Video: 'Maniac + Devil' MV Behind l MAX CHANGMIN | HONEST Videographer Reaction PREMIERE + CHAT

What is up, ladies and gentlemen? Today is another premiere day where today we're going to be focusing purely on Max CHANGMIN, and that's because you guys suggested it, and thank you again, Cheyenne. You basically told me that the behind the scenes came out of both Devil and Maniac, and we're going to be looking at both those videos today with you guys. Like always, for the people who don't know, I'm basically doing premieres because we cannot do these in live streams. It would be cool if I could interact live with you guys, but it's just sad that when I do it, I just get taken down and I don't want that experience. So if you have any questions or any remarks, just put it in the chat. It's supposed to be fun. I'm not going to edit this video to make it any more crazy than what it could be. It's just about keeping it simple, you know, about making it just a legit live stream without the live stream, but instead I can still interact with you guys throughout the chat. But like I already mentioned, today we're not going to be looking at one video. We're actually going to be looking at two videos, and that is going to be Devil and Maniac. So I'm just going to say, let's just start with the video. Today we're going to start with Devil by Max CHANGMIN, and I hope you guys really enjoy it. You know, let's see what we can pick up about the making of this video. Let's see what we can actually do and discover about how this video was made, and maybe there's something interesting that we can learn from it. You know, there are always these learning points in these videos that I think are very interesting. So I would just say, let's start and get right into it.
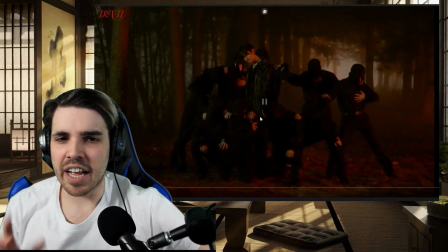Cool, let's go for it. Okay, I just want to stop here already because it's the first second of A Devil with Max CHANGMIN.
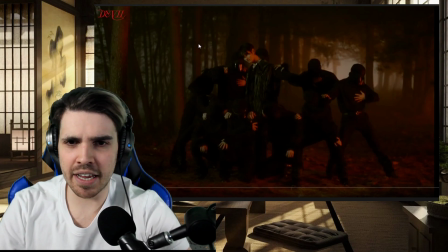It's basically that the entire idea here reminds me a little bit of Taman and Idea, and I just liked that concept a lot because I like the idea of a forest. It gives a very eerie feeling, and it's very nice as well. It's very nice that they do this more often because I love natural concepts.
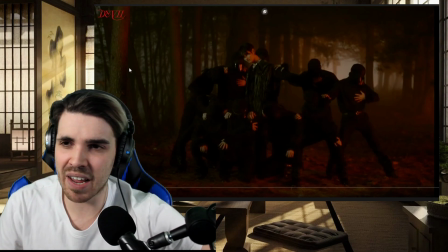I love concepts that are taking place in real life locations, and this looks really beautiful.
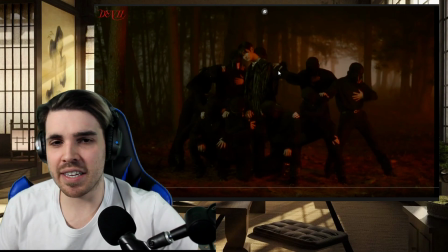Okay, hold up. Another thing that I want to point out is basically the lighting situation here.
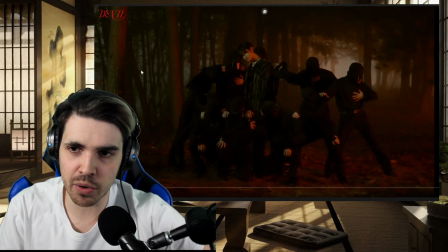You already can see that there are two different lights here, two different tones, and one of them is going to be green, the other one is going to be orange.
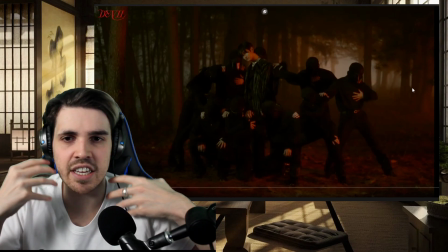They're quite different from each other, and it's nice as an effect on the face, as you can see here.
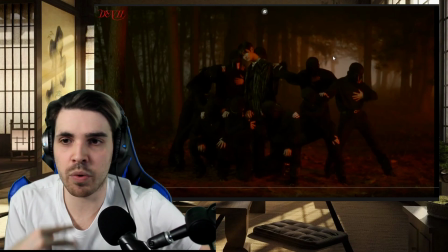But what I also like, and that's what most people actually might forget when they analyze these videos, is that we have another light in the background. I cannot say whether this is a spotlight, but it's just a light to illuminate the background, illuminate the trees, illuminate the entire set.
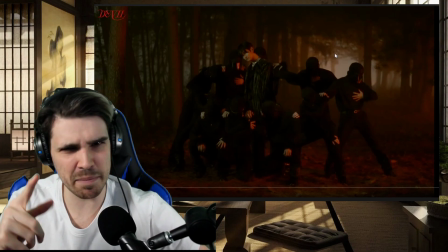It just makes it a little bit bigger, what did I just say? Bigger, but it just allows the set to just look much nicer.
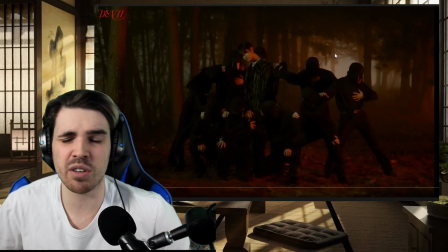Just imagine if it was pure black in the background, you don't see the details, it would just make it a little bit more bland. And this is very nice.
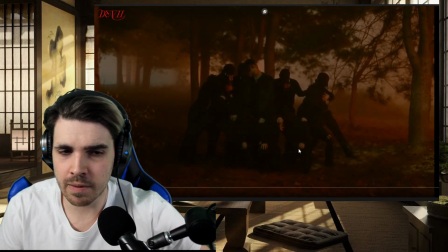It's a nice little touch, but a very important detail. You can see or hear this machine in the background.
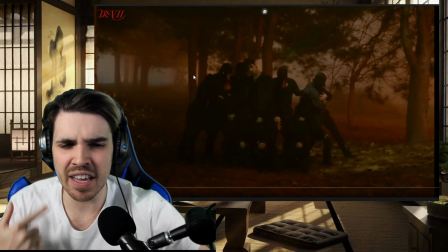I don't know what it is, but it could just be a massive fog machine creating all this fog. I cannot imagine that they planned this, that, okay, on this day there's going to be fog in the mountain. It could be, you know, however, but it could just also be the machine running to create the fog effect.
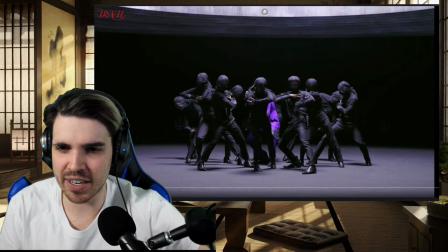I love this. I love the purple touch actually in this scene. I thought it's really great. It's nice that he stands out completely, and it's a very beautiful color as well.
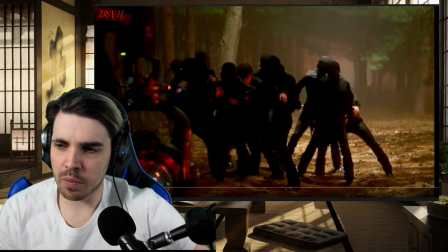So then we actually have another light here, which is interesting, and that's more like a ripple effect. I don't know what it was used for, but I think it's just to make the lighting scenario a little bit more dynamic.
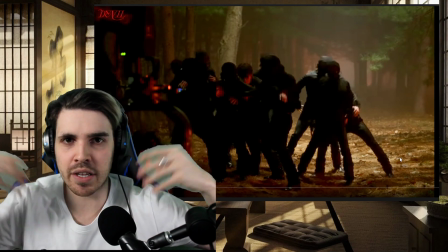Instead of just keeping it in a spotlight that doesn't do anything but shine a light, this is moving a little bit,
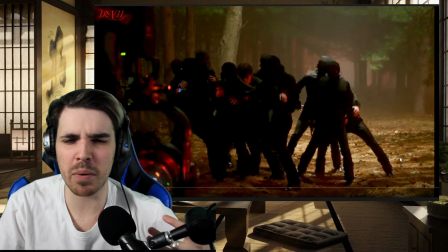creating a bit of a ripple effect. Maybe it's supposed to be like the moonlight going through the trees,
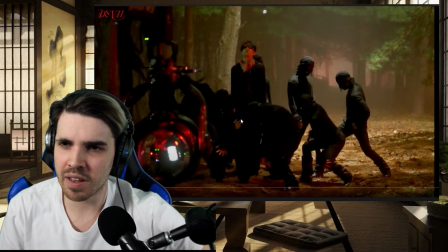but it's nice. It's actually very nice what they have done here. Oh, actually we have some camera equipment here that we can talk about.
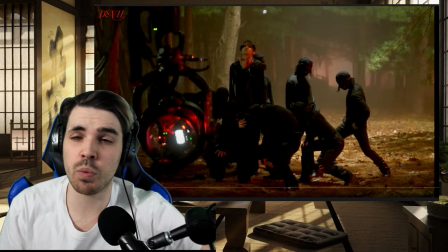Again, they use a normal crane here, a quite expensive crane. I cannot see what camera they use here, but the system is very, very expensive.
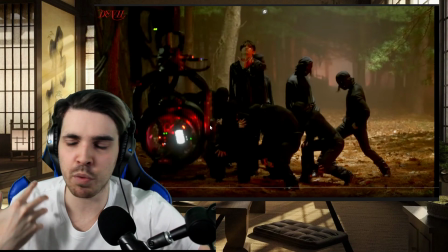I mean, this gimbal, this unit here just allows the camera to move in every direction possible, and it's very nice.
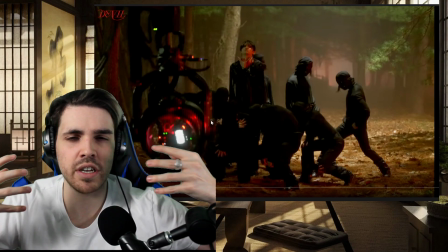I always say that the cranes are very useful because it just gives the entire choreography, it gives the entire set the place to move.
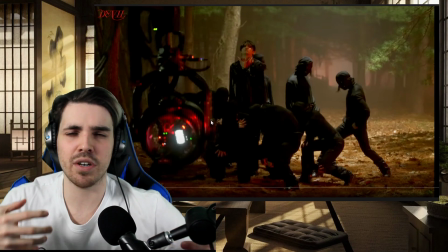Because can you imagine if someone is moving up and down all the time? It's just another person going through the choreography, and there's just a lot of errors that can happen.
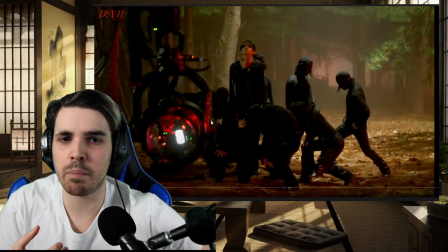You know, imagine the guy slips, or imagine he walks into one of the people dancing. It's not something you want, so this is a very good solution.